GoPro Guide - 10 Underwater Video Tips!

hey and welcome back to my channel in today's video i want to talk about some tips to improve the quality of your gopro footage when
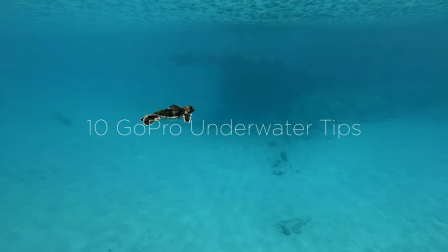filming underwater and i think i'm going to be talking about nine or ten tips so i hope you find at least one of these tips helpful and let's
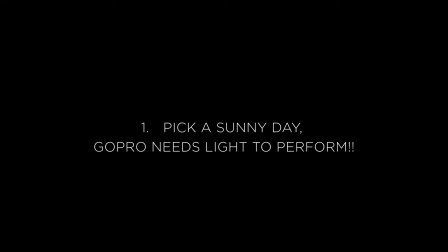get started with the video so my first tip would be to pick a sunny day to film underwater and also try to film before the sun sets
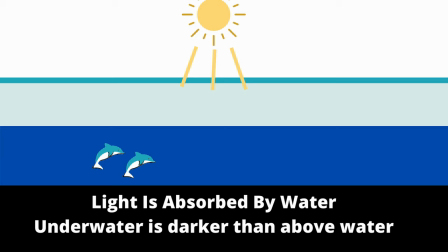gopros really don't perform that well in low light conditions when you're underwater a lot of the light is going to get absorbed by the water so
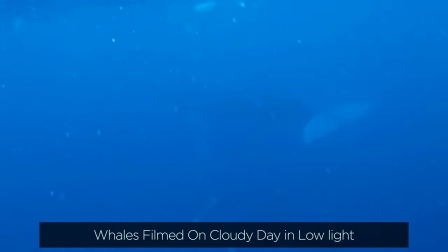it's going to be even darker than when you're above water as you can see in these two videos on
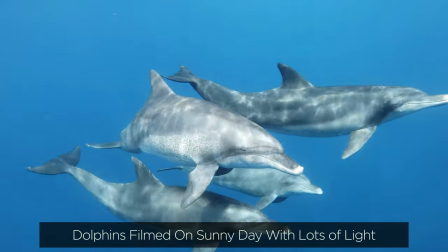days where there's a lot of light the GoPro can capture much more detail and a cleaner video also
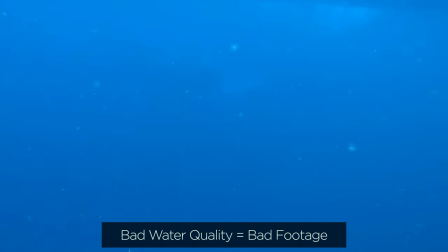on days when there is no sunlight the clarity of the water is very bad as well which also affects the quality of your footage the
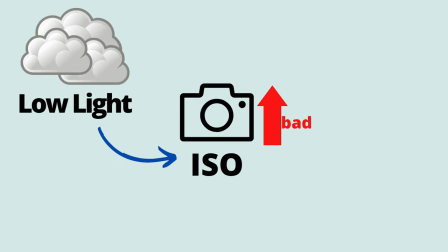last point is when you're filming in lower light conditions with the GoPro you have to up the ISO value to make up for the lack of light and
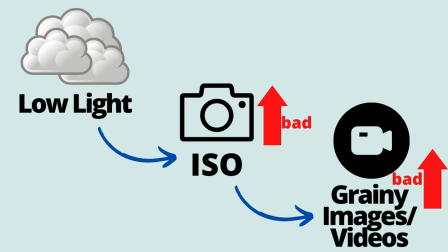when you up the ISO you're gonna get footage that is more grainy and not as clear.
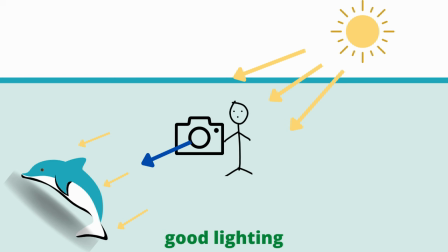The next tip is if you're trying to get a clear video of your subject then try to make sure that the Sun is behind you when you're shooting the video
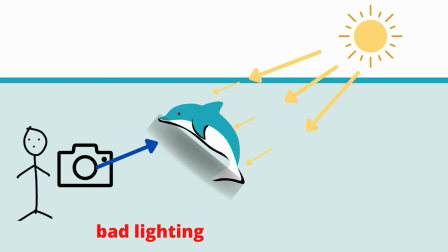and that you're not shooting directly into the sunlight unless you're looking to get a silhouette kind of effect on your video you definitely
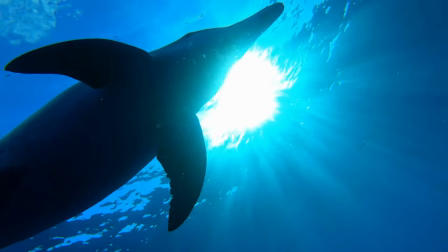don't want to be shooting into the Sun as your subject is just going to be a dark shadow.
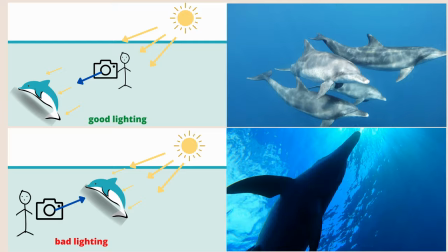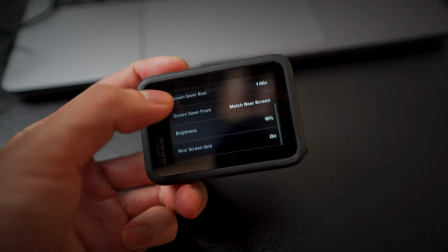My next tip would be to turn on the grid lines on your gopro and practice getting the subject of the video into the central square.
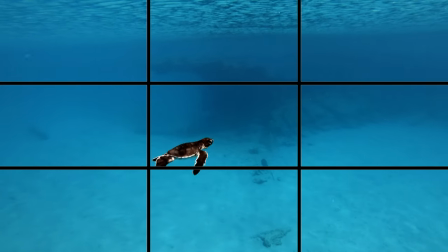This is a really important point to keep in mind as when you're on the water there's a lot of movement with the waves and then
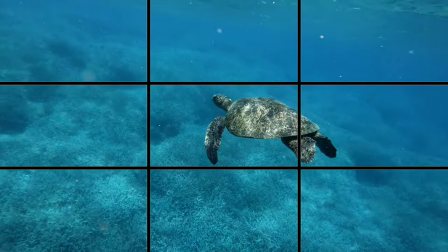the swog kind of pushing you around and then also the marine animals that you're trying to film are going to be moving at higher speeds as well and
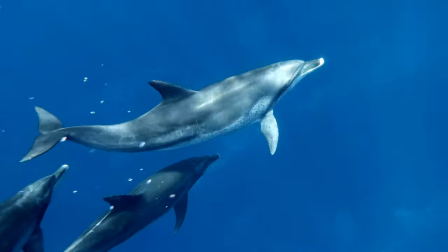on top of that you're probably going to be very excited if you have whales or dolphins or turtles swimming towards you so I think this is a very important point to keep in mind.
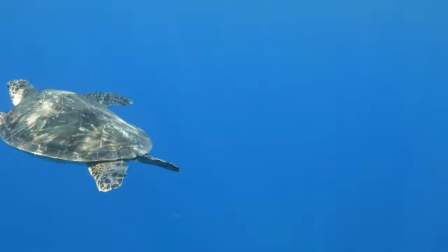A video that has the subject coming in and out of the frame and not in the center is not going to look very good.
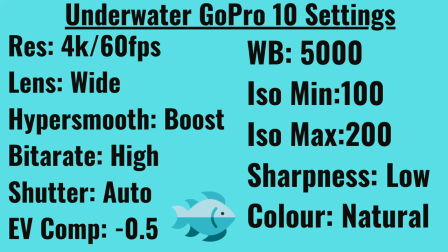My next tip would be to make sure that you're using the optimal settings for your GoPro to get the best looking footage.
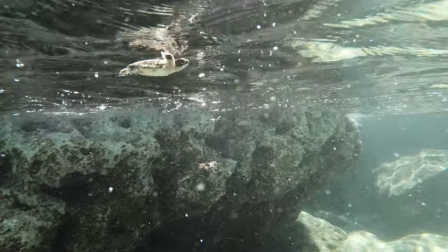The default settings that the GoPro come with I don't recommend too much so I would try to use something along the lines of this.
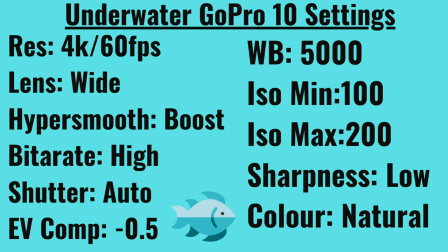And for GoPro underwater settings I have many videos on my channel so I would recommend taking a look at those if you haven't already and
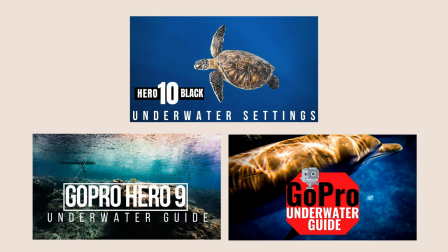i think i have tutorials on several different gopro models so please take a look at these videos and i'll also leave a link in the description below